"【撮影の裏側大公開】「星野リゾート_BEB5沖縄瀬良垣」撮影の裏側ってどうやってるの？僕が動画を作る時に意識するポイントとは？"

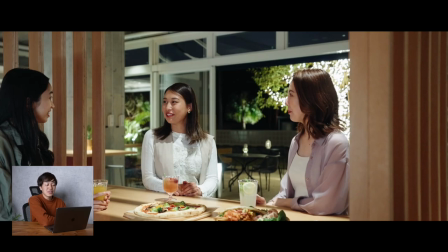498s
しっとりとした感じの声の部分ですね基本的に前半部分は銅でテンポよく切り替えてホテルを楽しんでいると
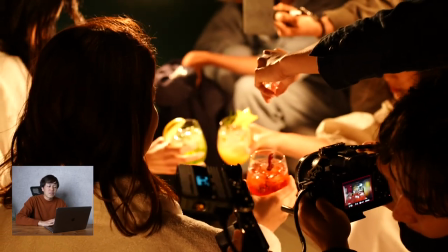506s
1日が終わってこういうグラスに氷落ちる音とSEを使って
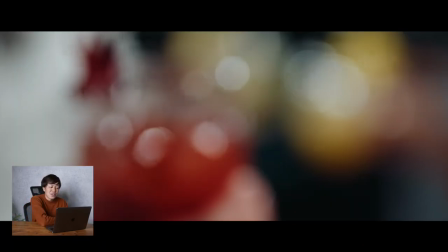514s
そこから整理していくという感じの構成になっています
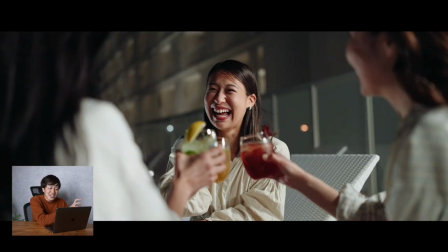519s
いいですねこれ氷がポンって落ちてそこからカランカランの音で切り替えていると
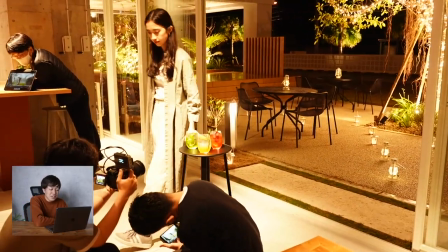525s
カランカランの次のこのコップを傾けるカランカランで音を使って映像をつなげているということですね
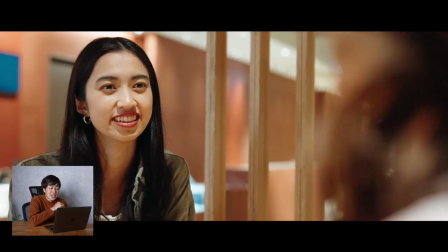532s
ここからはしっとりとした感じで夜のシーンですね
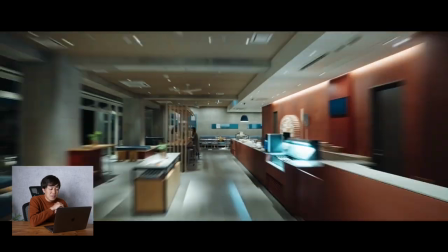539s
ここからはハイパータイムラプスを使って
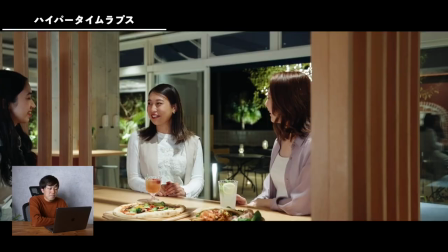542s
部屋からわかりますかちょっと早いんですけどここから空間をバーッと歩いていって
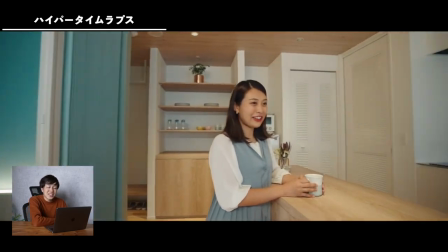551s
廊下で夜から朝ですね朝のシーンから寝室に移動して
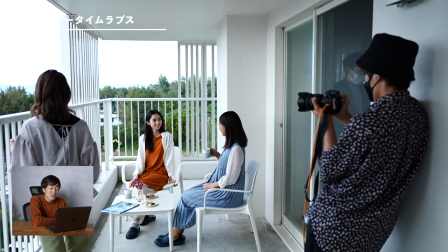557s
朝を楽しむバルコニーに出てそこからプールのシーンに移動します
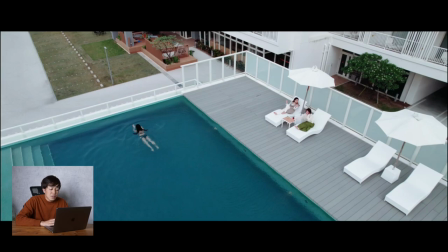566s
ここはプールなんですけどちょっとやっぱりこの辺は曇ってるんですけど
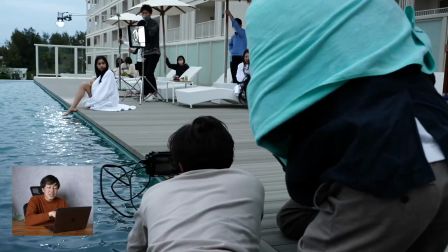571s
ここもですね奥からしっかりとライトを当ててるんですね
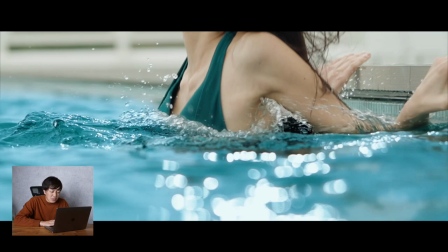575s
ライトを当てることでこの辺の光とかもキラキラした感じとか
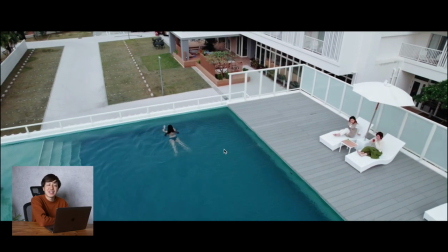581s
ライトを後ろから晴れて晴れてるような感じにしてるって感じですね
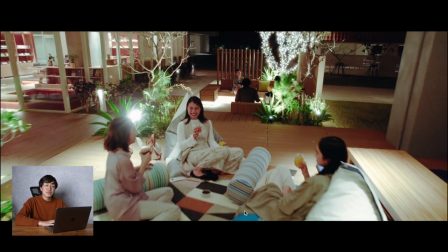586s
最後はですねここのガジュマルテラスということで
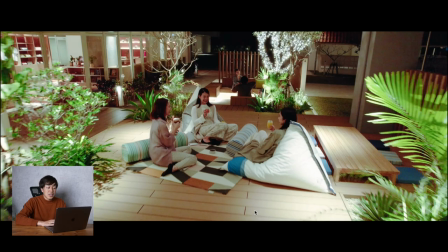589s
基本やっぱりたまり場施設のたまり場として最後見せているんですけども
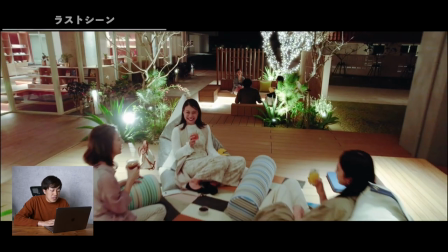596s
ドローンで奥から引いていってるって感じですね引いていってここがメインのところを見せて
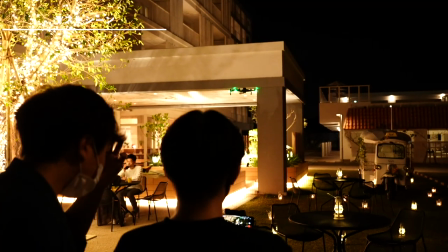602s
最後ドローンで引いて施設の全体を見せながらロゴで終わるという感じですね
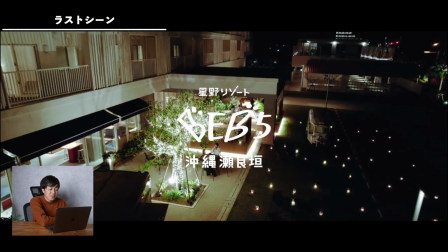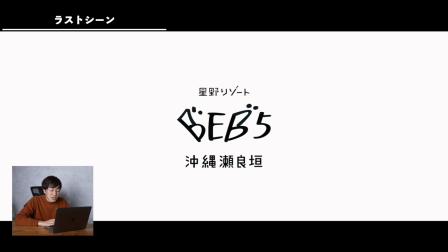613s
細かいカットのところの説明はこんな感じですねはいということで映像のトランジションとかの細かい説明はですね終わったと思うんですけどもここからですね今回の撮影で苦労した点とかをちょっとお話ししていこうと思うんですけれども今回ですね一番苦労した点がですね天候が一番大変だったなっていう感じですね結構外の撮影とかって撮影とかもかなり天候に左右されやすいということで
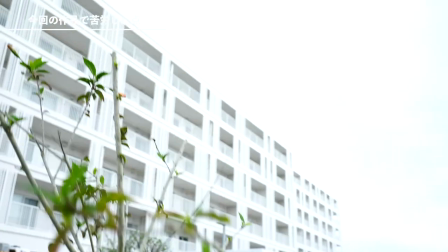642s
今回実際3、4日ぐらいでずっと曇りもしくは雨だったんですけどスケジュールで交番票を立ててやるんですけども
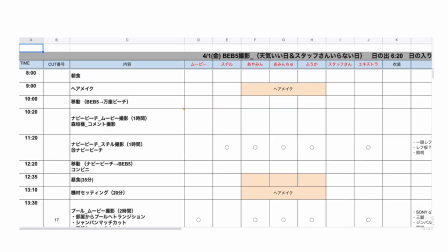654s
交番票がこんな感じですかねDay1、Day2、Day3みたいな感じで撮影を組んでるんですけれども
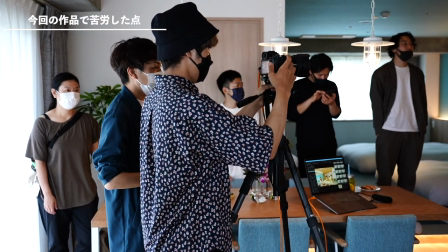662s
実際にスチールも今回実はムービーと並行して撮ってまして
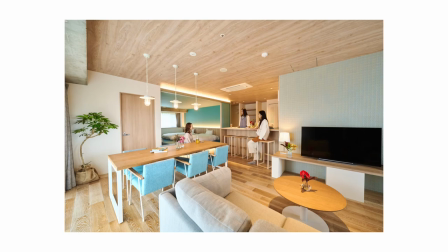669s
写真がこういう感じなんですけど外でもともと撮る時間帯のやつがですね雨が降ってきたんで急遽撮れないんで室内に帰ったりとかいう感じでですねもともと想定してたスケジュールが結構うまくいかなくなったりとか結構あってですね1日目撮れなかったりしたものをデイ2、2日目でですね
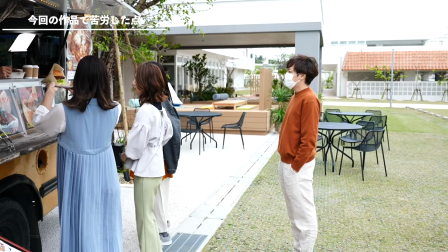689s
撮っていくっていう形で1カットごとにですね人とかあとはその食べ物とか小物とかが
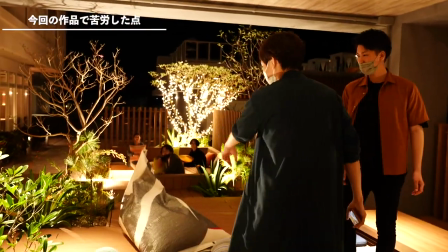696s
全部ひも付いてるんですよねそれをこうなんかこっちに違うからこっちにしようみたいな感じに簡単に結構できなくてですね
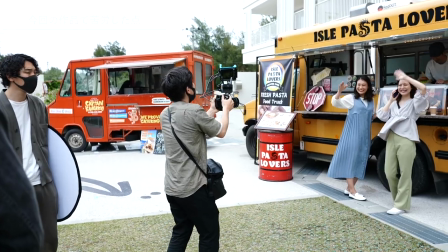703s
あとモデルさんの服装とかも1日目とか2日目とかのつなぎで合わせないといけないんであれ服装違うかない?みたいな感じになるんですよなんでその辺は結構その天候によってスケジュールの交番票とか色々調整するのがすごく大変だったっていう感じですね良かった点はですね今回チームで撮影をしたんですけれども僕は全体を監修みたいな形で見るっていうところで全体を見てたんですけどカメラマンの方とか
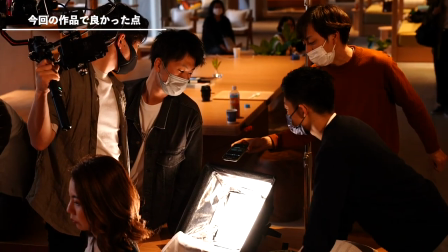733s
あとはプロデューサーとかいろんなアシスタントの方とかもですね手伝っていただいてですね交番が変わった時もですね迅速に本当にお客さんも含めて対応していただいたので